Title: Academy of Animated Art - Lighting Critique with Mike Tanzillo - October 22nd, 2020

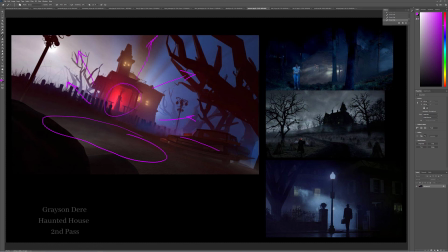1237s
It almost feels like it's from a headlight on the car, but the headlights aren't on. So I would almost tone that down and just keep the focus back on the house, maybe. Unless you want to tell a little bit more of a story there. And then you can pull a little bit of this haze off of this foreground element too.
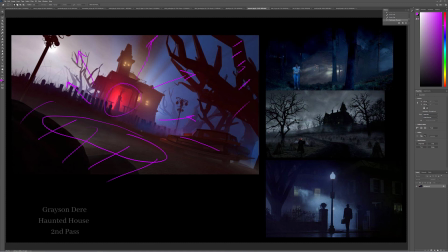1255s
And I would also perhaps consider making this more contrasty. I know it's like the way that this one kind of pops a little bit more. Just like a little bit more. It's kind of low res too.
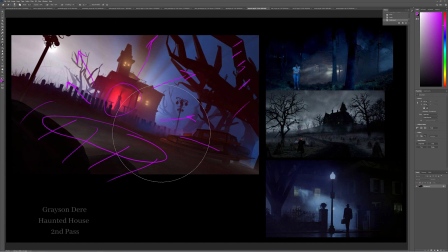1273s
Just to get that just to get the character just to get that character reading off just a little bit more.
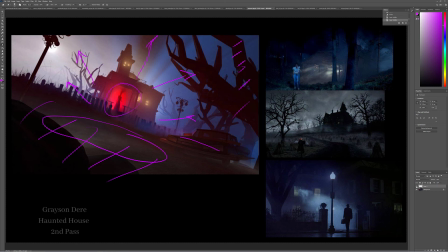1288s
And maybe, yeah, like I said, just some saturation increase right around the center there, just to get that to pop just a little bit more. Really great stuff though, really pretty. I think this is, I say for the next iteration, give it a higher resolution, and then I think you're matching this.
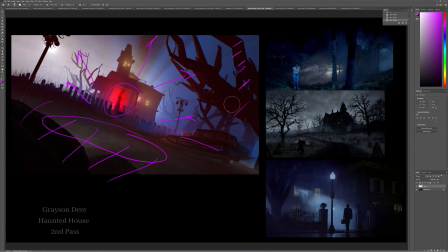1306s
I think we've got the reference in a good place. So I think just the render on the next iteration would be great.
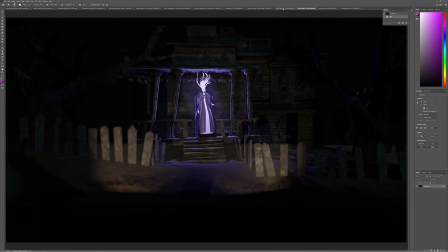1314s
All right, Kat, we've got your 2 iterations here. It's also shifted. I think that I like this one better. I think there's more shaping in the coat, a little more variation in there, and that really helps out a lot. I like the headlights that you've got playing up.
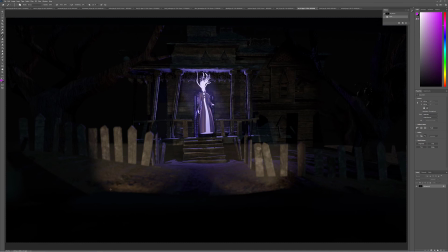1333s
The one thing about that is you want them to be brighter near the base and then fade off as we go. You've got a little bit of that, but I think right around here we can go much brighter to really feel like they're emanating from near the camera.
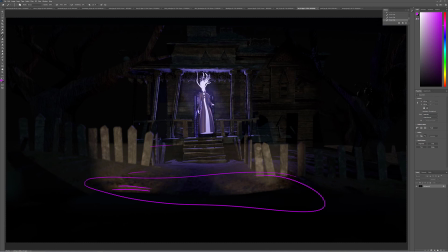1350s
We have light source coming out of here. I'm just looking at these hard shadows that are being cast around here. I think we need to increase the radius on that to soften those shadows a little bit. Like, it's fine here because this, again, feels like there's maybe a small light source being cast there.
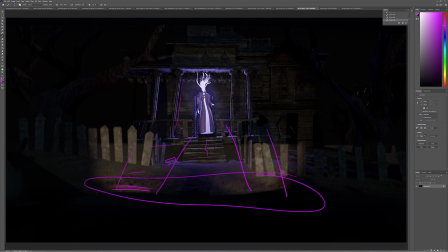1370s
But she is a much larger light source, so the shadows that are coming off that would be softer. And actually, this shadow would be softer too because it's like closer to the light source and it gets diffused as it goes back into space.
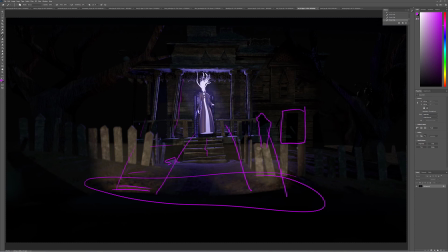1386s
Watch out for this. I'm not quite sure what that is. If that's a shadow, that's too stark as well. And then if you can add a little bit of haze back behind the house, just to get the house to pop off a little bit forward.
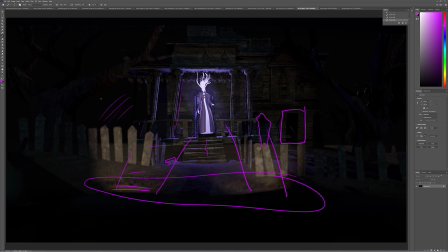1401s
But really cool stuff. I think this is coming along really well. I'm trying to think if there's anything else. Yeah, I think that's a good place to move on from there. And all right, that is it for today.
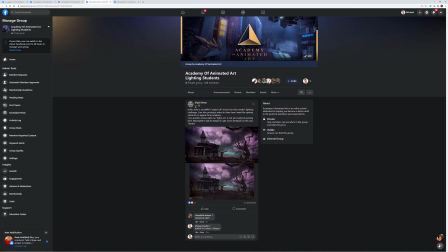1415s
If you all have any questions, make sure you throw them in the comments. I did just see, let's make sure, I'm going to hit this one more time because I'm going a few minutes earlier than I normally do.
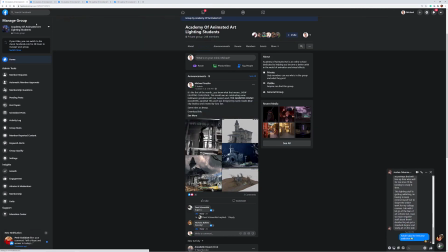1424s
Not that. Let's see if we have any updates.
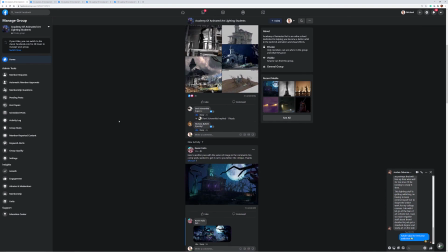1429s
Anybody else? Yeah, Keven. Okay.
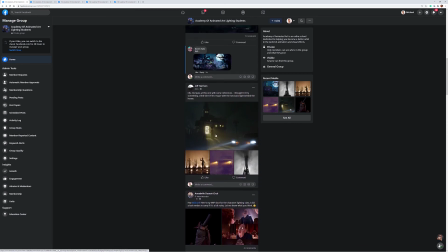1433s
There's been a couple. All right, I'll talk about Jeff, and I will talk about Keven while I've got these open. Okay.
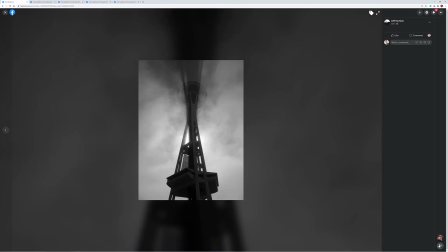1446s
Love this color scheme here. Ooh, that's nice. Just bright God rays coming off there.
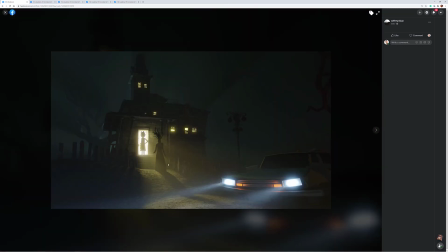1451s
Okay, let's take a look at this. So same thing with the God rays. I think we can go a little darker in the core of this house. So it's like we've got haze here and haze behind. Let's darken a touch in between those two, just to create some distinction between them.
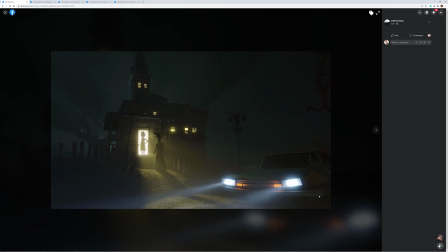1471s
I would kill these orange lights here and just keep it about these because they're not really adding too much. Like, they're just kind of like there, and I think that these lights are doing the job on their own.